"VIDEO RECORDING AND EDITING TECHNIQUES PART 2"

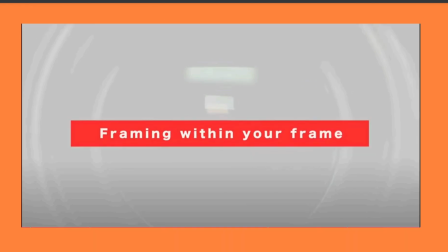14s
about symmetry. The last part of it is frame within your frame, which is a bit special, and you have to find this one out when you are
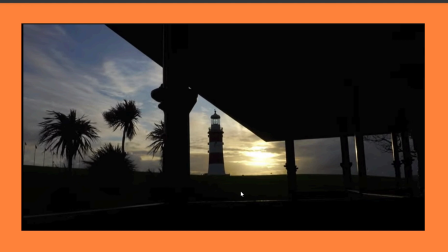29s
okay, look at the same lighthouse from different angle. So I want to believe this one is coming, this shot is coming from the that's
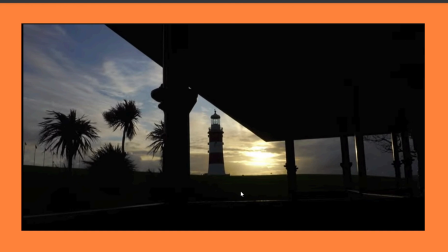47s
the shed beside the water, and it created a frame. Look at the way it created the frame. Let me show you.
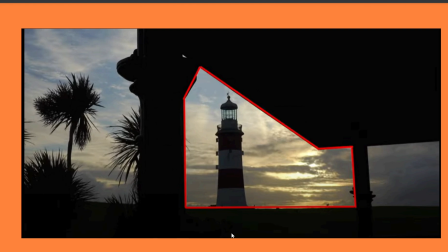54s
And we are using that frame to focus on the object. And one of the things you can do is to zoom in between that frame to do what?
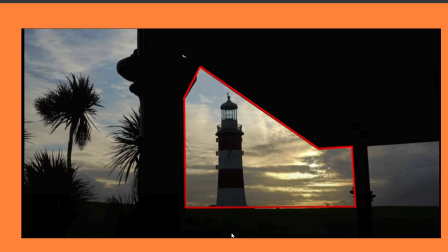67s
To bring the object to focus. That's exactly what we are talking about. That's exactly what we are talking about, and that is the type of,
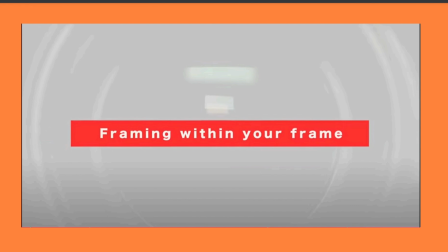84s
this one that we called framing within your frame. So we're able to touch on 3 of them. Don't forget, we are talking about
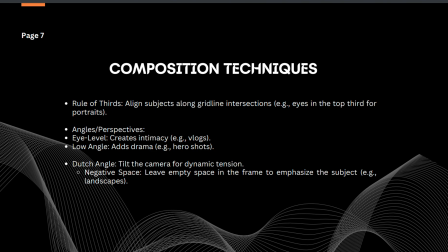102s
composition techniques, which is very, very important at a part of the requirement when we are taking,
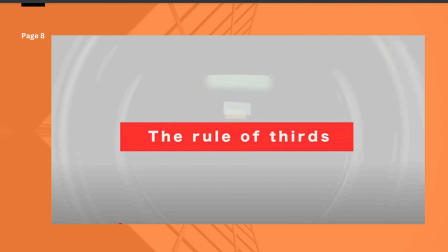108s
we treated the rule of thoughts, where we have grid about 9, that's about 9 boxes, 3 horizontal, 3 vertical, and we focus on the line that separates the third and the second grid,
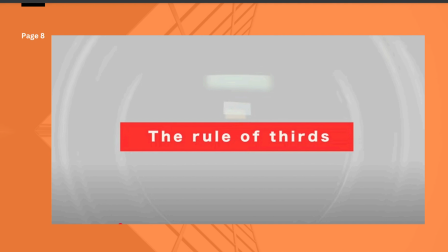128s
which is this.
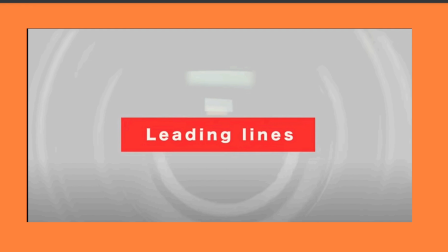131s
The second part of it is we talk about leading line, where we focus on the leading lines that led to the subject in itself, where we pick this as our final product.
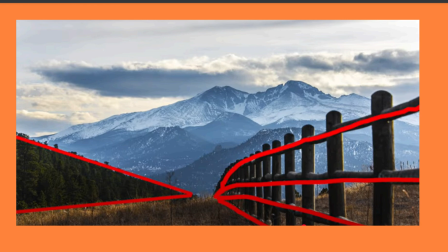148s
And we also use this one as an example that it doesn't have to be linear. It can take a form as long as it forms a consistency. That is what we are talking about. And the next one, we talk about symmetry,
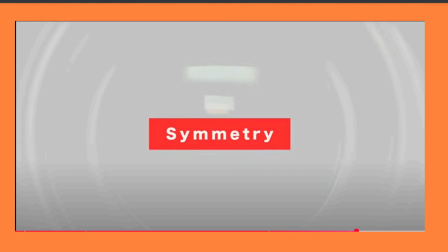162s
where we try to balance, as you can see,
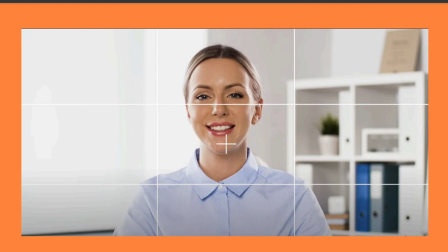167s
object and subject, object in the middle of the grid, while it doesn't affect the background, which is the environment around the subject.
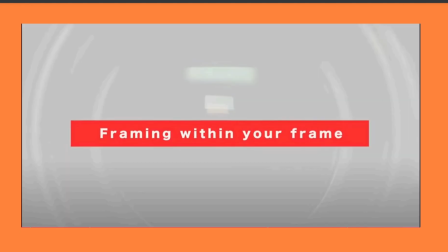180s
We talk about framing within your frame,
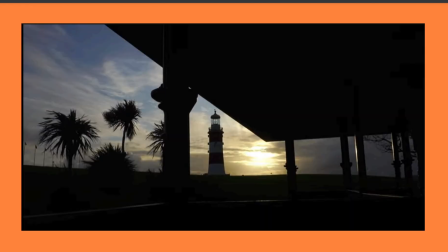185s
where we still focus on the lighthouse, and then we use the frame in between.
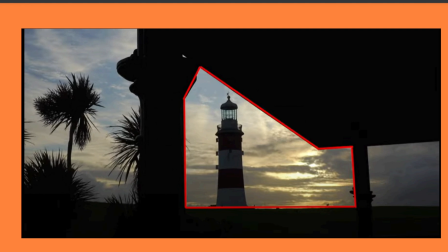190s
And like I said, we can actually use the frame to zoom into what? Into the lighthouse. So we are moving to the next stage,
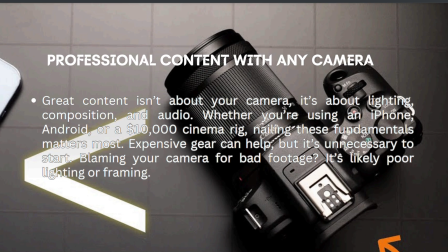201s
which is using coming up with a professional content within with any form of camera. Like I said when I started, I said that great content isn't about your camera anyway. It's about lighting and composition and composition and audio.
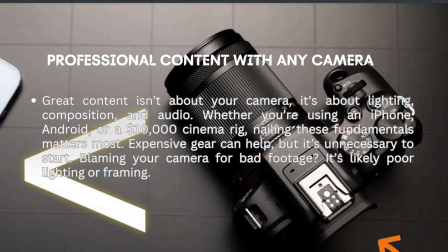220s
So lighting, composition, audio, these are the most important aspect of your recording.
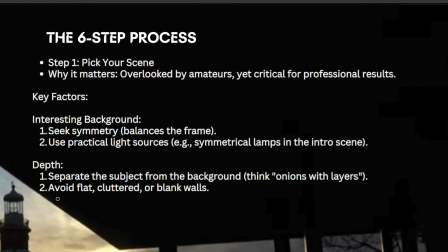228s
So it doesn't matter the type of camera you are using, as long as your composition, your lighting, and your audio is good, you'll be able to make that. I have six steps process for
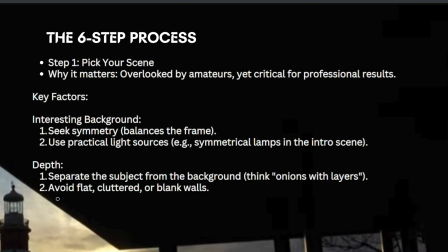247s
recording a professional content, but here I think I'm going to stop on 5.